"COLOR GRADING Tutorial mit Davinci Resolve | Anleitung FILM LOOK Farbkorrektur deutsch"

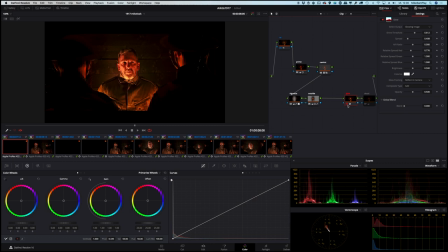33:17 Vignette. Dann habe ich hier einen Glow eingesetzt. Und zwar nur an seinem Gesicht. Der einfach so ein bisschen das Incandescent Light zeigt, also die Belichtung mit der Petroleumlampe. Und ganz zum Schluss noch eine Desaturation, eine kräftige.
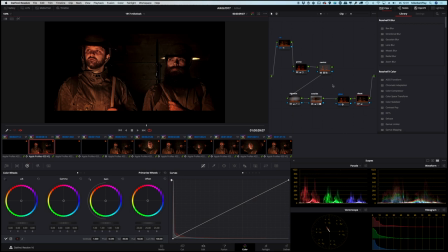33:40 Gleiches gilt für die anderen Szenen, die sind genau gleich aufgebaut.
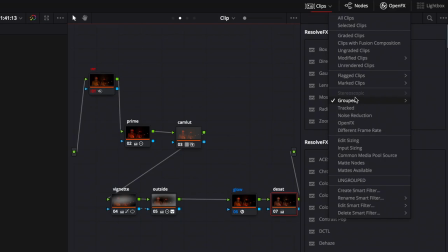33:47 Unterschiedliche Kameragrößen und Einstellungen noch in der Post. Und das war's. Wir haben noch eine Gruppierung übrig.
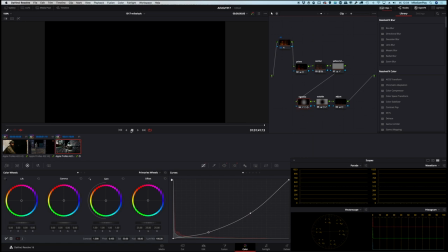33:53 Das sind die Night and Days, wie ich sie genannt habe.
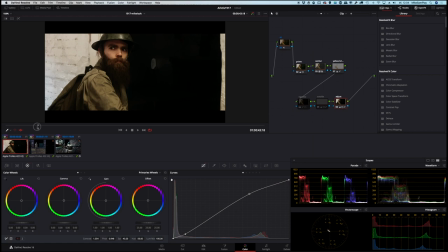Das ist der Shot, schauen wir uns im Original wieder an, wo man nicht so genau weiß, wo spielt er denn, zu welcher Tageszeit.
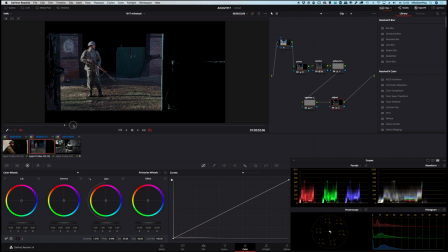34:15 Und ich habe den einfach ein bisschen kontrastiert und dem übrigen Look angepasst, dass er ein bisschen besser matcht. Dann kam der für mich am meisten kritisch eigentlich war.
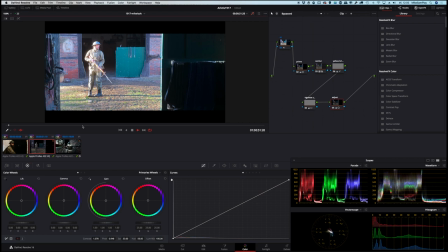34:25 Sieht im Original so aus. Der Kollege auf der linken Seite in strahlendem Sonnenschein.
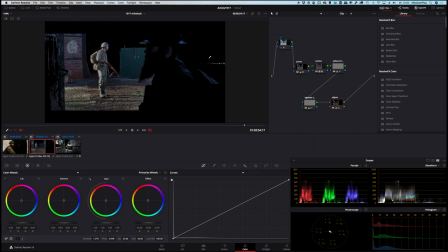34:31 Das hat für mich nicht so wirklich in die Atmosphäre des Bildes gepasst. Deswegen habe ich mich für mehr Dramatik entschieden.
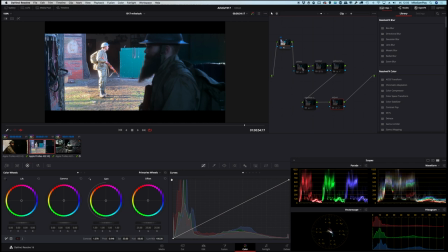34:39 Schauen wir mal im Einzelnen, was wir gemacht haben.
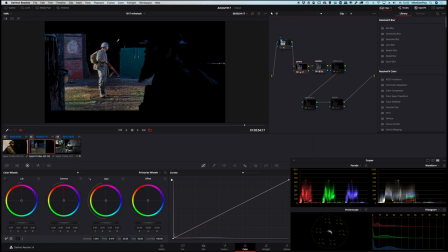34:44 Camera LUT kennt ihr ja schon mittlerweile. Primaries Farbkorrektur, hier kommen wir schon im Wesentlichen in die Entsättigung rein. bringen den Sonnenschein so ein bisschen weg, mehr Kontrast rein. Dann hat mich auch hier der gelbe Farbcast einfach gestört. Den haben wir noch rausgezogen. Eine Vignette.
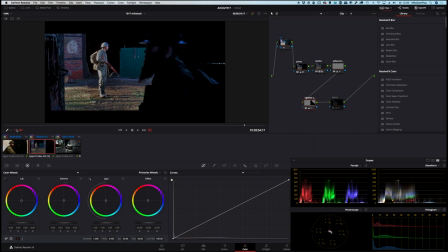35:03 In dem Fall aber, um den Kollegen auf der rechten Seite ein bisschen sichtbar zu machen. Und schauen wir uns die mal an. Das ist eine etwas ausführlichere Vignette. Da haben wir nämlich die Silhouette entsprechend grob nachgezeichnet mit einem weichen Verlauf und haben das Ganze entsprechend getrackt.
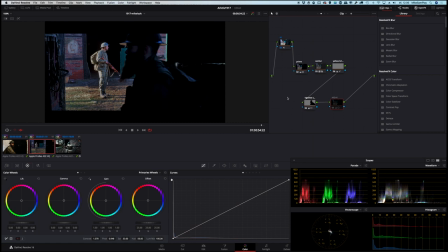35:23 Und haben dem Kollegen hier ein bisschen Aufhellung in den Shadows gegeben. Und last but not least wieder so eine globale Anpassung. Und sie sieht man schon ganz deutlich. Vorher, nachher. Jetzt passt das für mein Verständnis viel besser in das komplette Gesamtwerk.
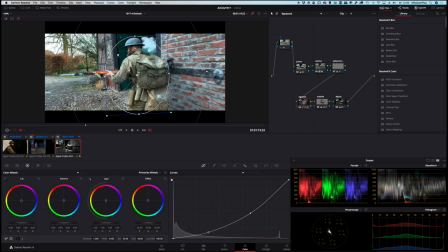35:41 Und als letzten Shot. Hier sehen wir auch im Original, ist er natürlich flat. Keine Magie drin. Das ist videomäßig sozusagen. Und das ist die Bearbeitung.
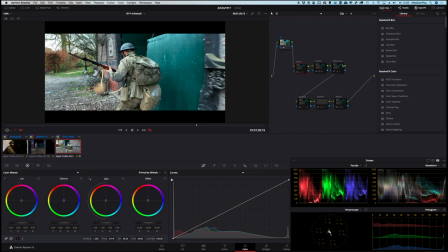35:57 Jetzt finde ich, haben wir Dramatik. Und das Ganze sieht nach was aus. Auch hier nochmal ganz kurz die einzelnen Schritte.
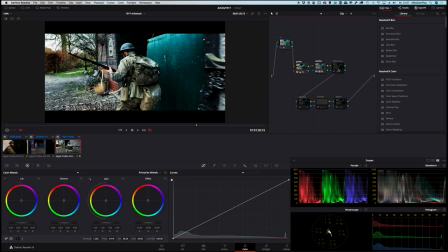36:06 Kameralat, Primaries Correction, Farbcasting ein bisschen rausgezogen, dann auch hier die Vignettierung.
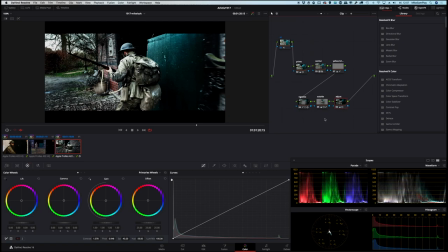36:20 Mit der entsprechenden Outside und ein Adjustment Note. So Freunde, das war's. Ich hoffe, der kleine Einblick hinter die Kulissen hat euch gefallen. Ich sage auf jeden Fall nochmal vielen Dank an den Rainer. Das hat echt Spaß gemacht, war eine tolle Zusammenarbeit. Und schauen wir mal, was noch dabei rauskommt. Und ich würde mich freuen, wenn er mich besucht, wenn er mal auf meiner Seite vorbeischaut, samplay.de oder auf Facebook. Wir verlinken das Ganze. Also, macht es gut. Servus. Ciao. Und damit sind wir auch schon wieder am Ende dieses Videos angekommen. Natürlich gibt es den Trailer jetzt gleich nochmal zum Schluss in komplett gegradeter Form. Ich würde mich natürlich über euer Feedback freuen und natürlich auch über ein Abo des Kanals, weil wir werden noch einige Projekte realisieren, in denen es um das Thema Filme machen, egal ob mit dem Smartphone oder einer professionellen Kamera geht und natürlich auch noch weitere Color Grading Tutorials.
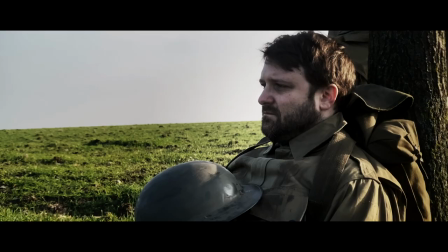37:09 An dieser Stelle sage ich erstmal vielen Dank fürs Zuschauen. Ich sage tschüss, bis zum nächsten Mal, bei euer Rainer.
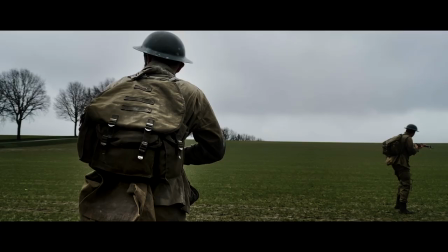37:15 Ciao.
Miller, schnapp dir deinen Bruder. Es gibt Befehle.
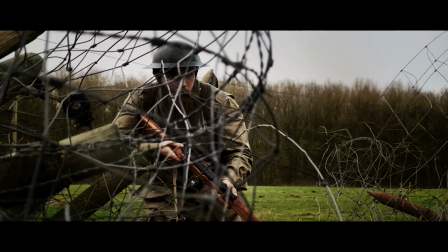37:21 Unser Bataillon ist in einen Hinterhalt marschiert.